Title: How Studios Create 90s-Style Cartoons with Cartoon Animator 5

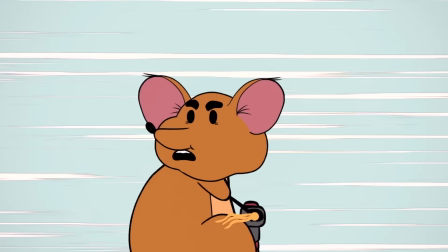319s
So, the way these heads work is it gives the characters a full range of motion to look in multiple directions. So we use this in a couple of ways the first way we use it is when the character is kind
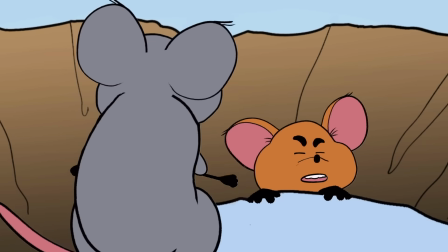330s
of distraught And he looks away from the camera in this scene where he realizes that Richard Cares about cheese more than he cares about him He looks away and he's so sad and then when he's ready to deliver his next line. He looks at the camera So you can use this to make your characters way more expressive and as we were using these 360 heads We also, in the spirit of experimentation, we were trying to break new ground with this episode. We designed our heads in a new way. If you look closely, you'll notice something very interesting about their noses.
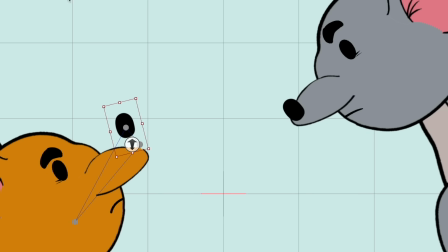365s
So as you watch this head turn, the black part, the tip of the nose, is separate from the rest of it. And this allowed us to do two things. It allowed us to have more 3D depth on these head turns.
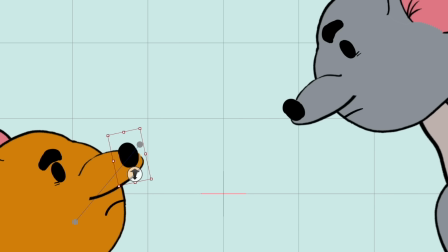379s
And it also allowed for smoother turns. So traditionally on a 360 head like this, you would use sprites.
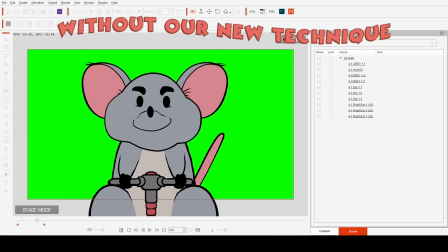386s
You would have one nose that was facing directly towards the camera and then another nose that was in profile. We used some animated props and backgrounds. For example, the tassels on the pogo stick.
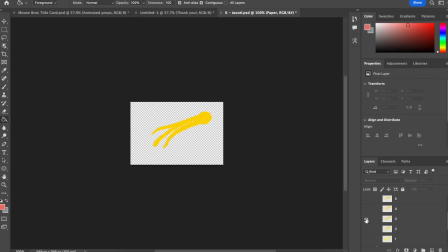400s
So these are just a couple of frames of animation that play on a loop that look like tassels kind of blowing in the wind. And we also paired this animated prop with the FFD tool to kind of put them in perspective.
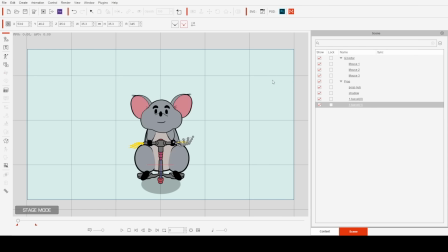413s
So you'll notice that when the tassels are in profile, they're a little bit longer and a little bit more flowing. But when you look at them directly, when the camera is directly in front of the tassels, they're kind of tucked in just a little bit to put them in the proper perspective. And last, the first thing that people notice about Mouse Bros is the line art.
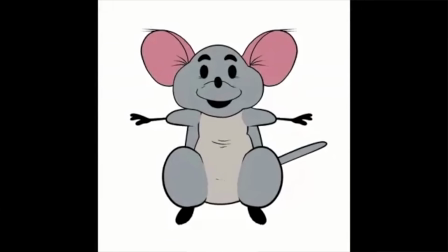433s
And we developed something very special there. So you'll notice that the line art is kind of wavy. It's kind of erratic and intentionally messy.
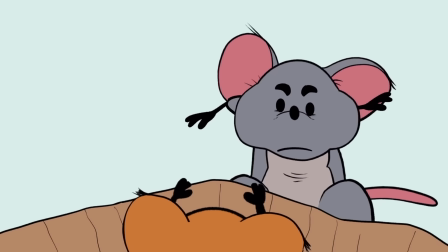441s
This is something we did to kind of replicate that 19's kind of scratchy Disney style that they had back in the 1960s.
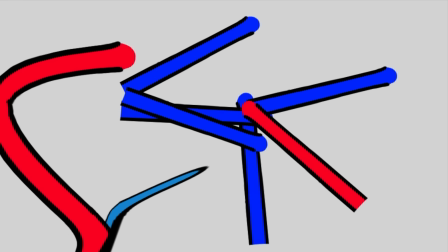449s
To perfect this style required a little bit of trial and error because we knew what we wanted it to look like, but we didn't quite know how to make it look like that. So when you use a Cartoon Animator 5 character, the characters are made up of these things called sprites.
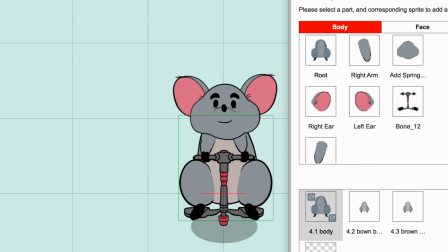464s
They're little pictures that you put together, and it makes the character move. Now, for each sprite, you can have multiple of the same one in the same spot that you change in and out.
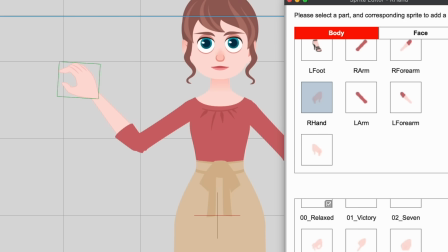474s
Kind of like in Cartoon Animator 4 with, like, hands. You can change multiple hands. You can have the character point. You can have them wave. You can use different hand sprites. So we had the idea to use multiple sprites of the same sprite in the same slot, but with slightly different line work.
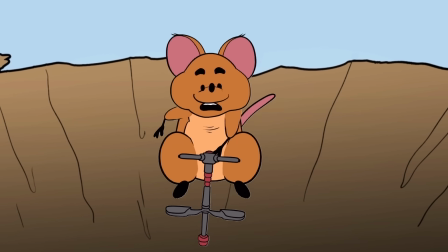492s
But we ran into a problem. we realized that only the first sprite will morph so we wanted to make the most of the spring bones we wanted the whole character
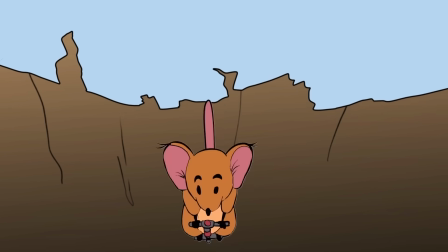501s
to stretch and squash so the way we kind of got around this was whenever you see one character in mouse bros there are
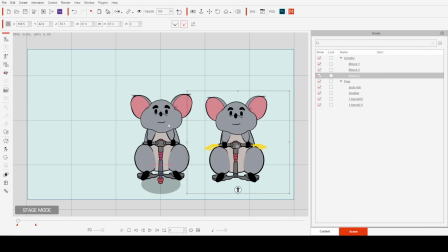511s
actually three in that same spot stacked on top of each other and
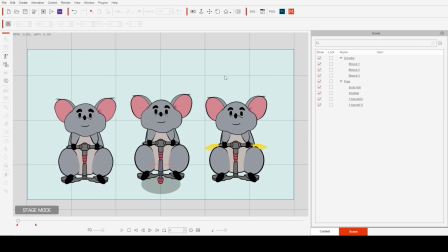516s
each one has different line art and they they loop so one character disappears the next one appears and then the third character appears when the second one disappears so it's on this visibility loop that we made using the visibility tool
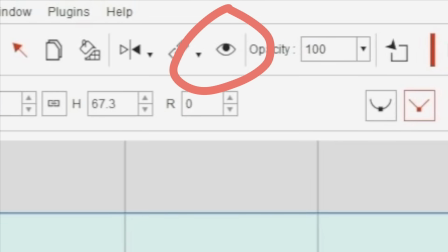531s
and that sounds kind of complicated but it's really not it's just three characters that are flashing
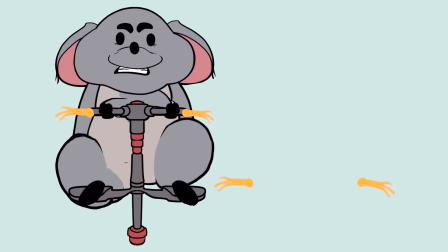536s
in and out of visibility to kind of get that shaky line effect what i love so much about that is it is combining hand-drawn animation because you've got these hand-drawn lines it's combining this hand-drawn animation with this modern rigged character. I just think that's so cool.
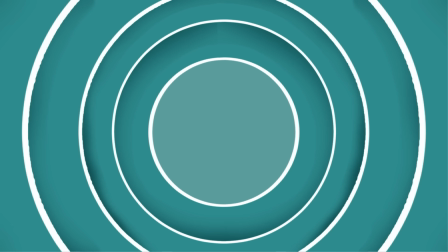556s
The other thing that makes Mouse Bros very special is the number of camera angles and the different shots that we use.